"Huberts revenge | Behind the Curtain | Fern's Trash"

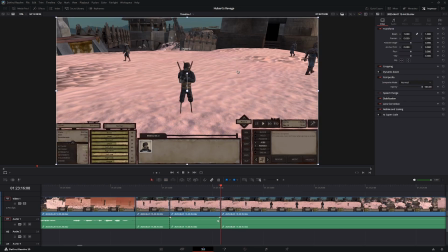A lot of this stuff is like I repeat something and I repeat it to myself again because I know that it wasn't a good take or like I stuttered or I think you just cut that shit out.
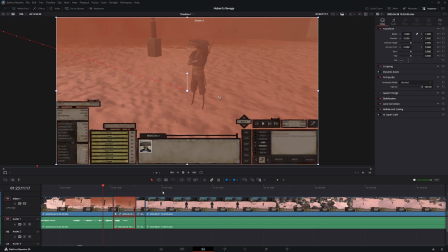One thing I would like to suggest a lot of people if you want to start it Have some sort of vision of what you want it to look like. And while you're recording, you talk towards to what you wanted.
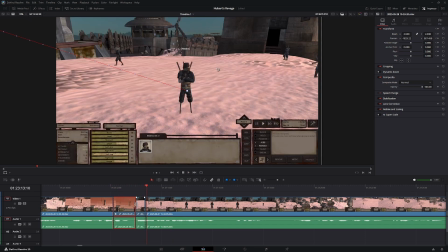That's a little snappy. It was always like that, but I feel like it's too fast on this one.
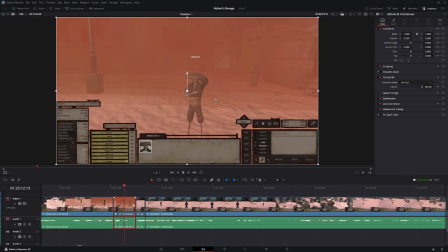So that transition doesn't work. I think test stuff out. It's one of the things that you have to do in certain editing.
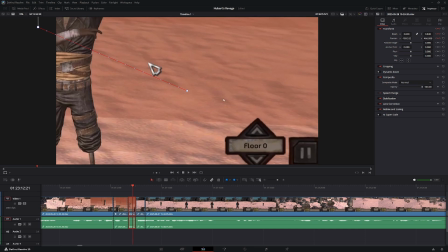Because if that's the thing, is like it might take you a long time to do something.
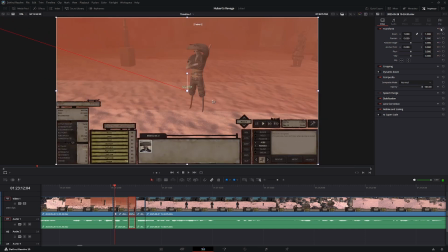It might take you a long time to do something, or you might not know how to do it. The thing about it is just testing stuff, man.
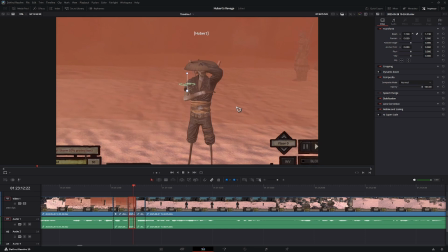It's just testing stuff, dude. If you don't test stuff, like there's no, what are you learning?
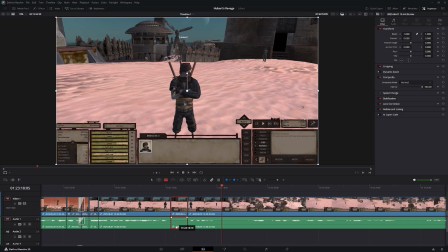And like all these dead silence, I just cut off.
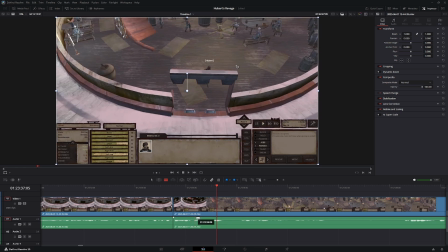And all this stuff that I'm doing, it's just really fast editing.
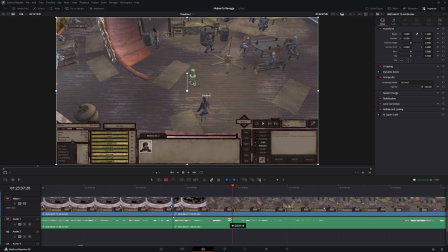Just you'll see once I get to the point, like these dead silence.
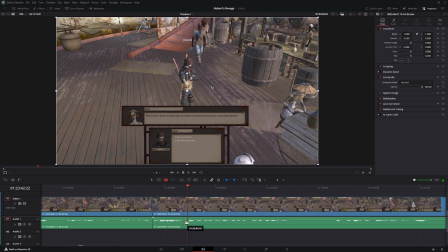Shut up. I've been doing this. Um, that when I'm talk as a NPC, I zoom in
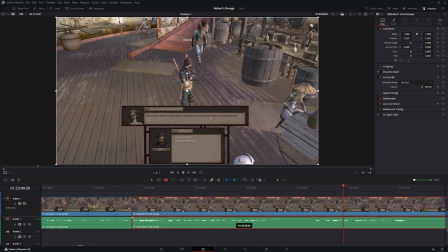and I miss time to there. You see? So I'm just gonna go back, cut it where it's supposed to be.
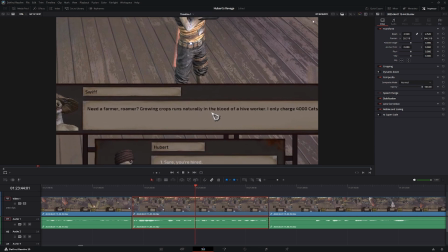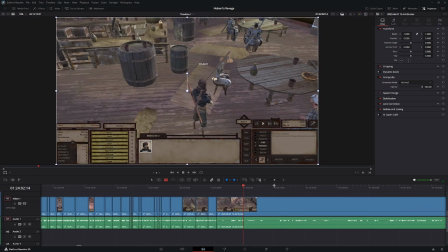A lot of the stuff, like, okay, here's the spot. I started looking at his stats, I started looking at stuff.
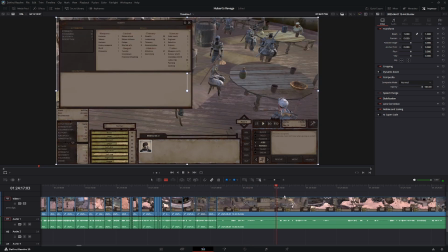I ended up not getting him, so I just come skip everything that I did.
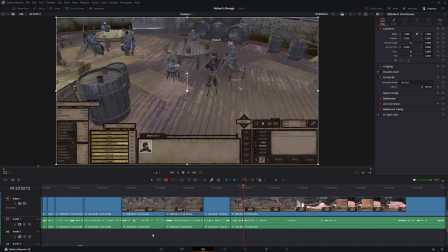And I just got any fighters. I cut everything. I don't care about looking at the stats.
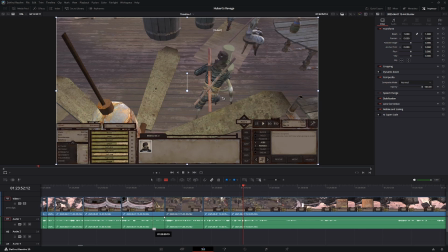A lot of the thing that you have to understand for editing, you have to get to the point.
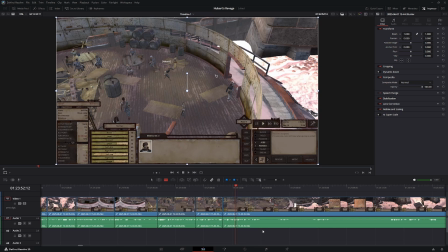You have to get to the point. People are not gonna stay around and watch you looking at little numbers.
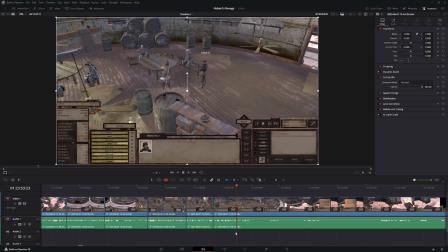I'm trying to get through the story and push the story forward. I don't want to make it a slog fest.
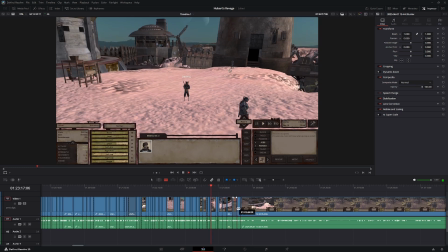Even this, even talking to the farmer. Look at this shit.
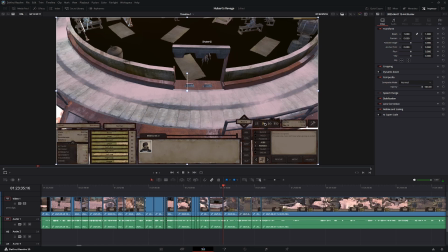Oh my god. Oh my gosh. Oh my gosh. That's crazy. That's crazy. Holy cow, I just realized that you couldn't hear the desktop. I'm gonna edit that one like just really short so you guys don't have to mess with it.
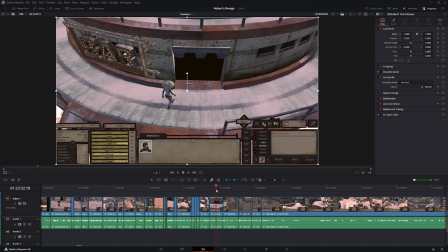But like I was saying, if we don't want to do multiple trips,
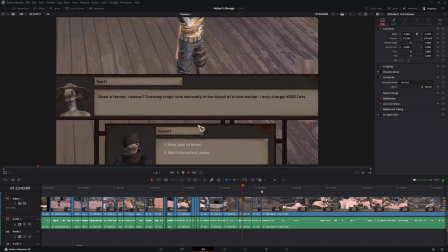we're gonna need a lot of material. Aroma, growing crops are naturally in the bottom.
Like I got to this guy.
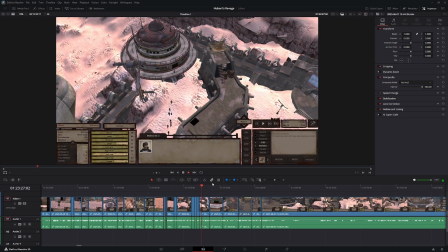Right, I was saying I want to build a base. Base of how we can get to it.
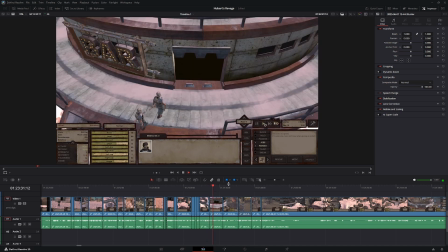The only issue is that we're gonna need a lot of materials.
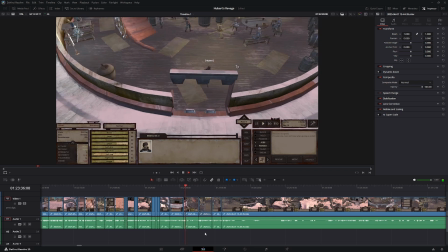If we don't want to do multiple trips, we're gonna need a lot of materials. So we gotta see if we can hire a couple guys.
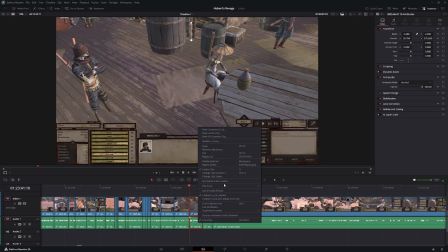Hey man, what's up?
Right here, I'm gonna do a little marker because I talked to this guy. I'm not going to hire him. I ended up hiring somewhere else. Maybe I can just cut everything off.
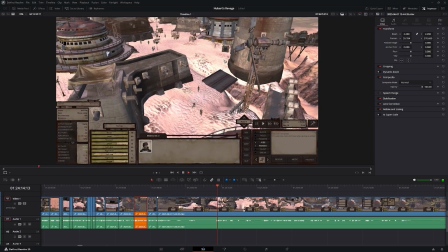If the farmer Roma runs away. We did come across a couple fights that I didn't recognize.
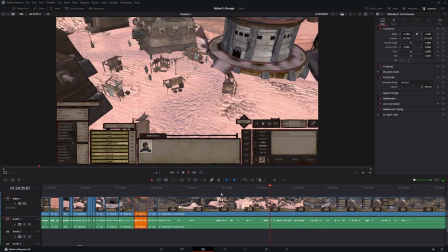We're gonna try to see um, what materials
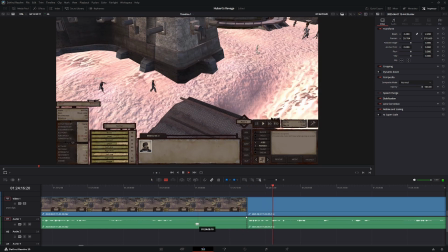we did come across a couple fights that I didn't record, but we're good.
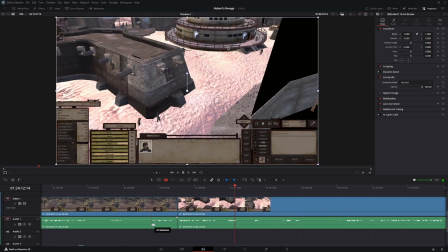We're here.
I'm gonna do this. A lot of the stuff I could even do a marker up top, like there.
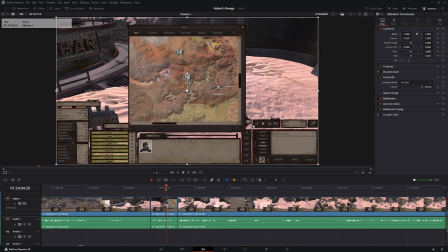Yeah.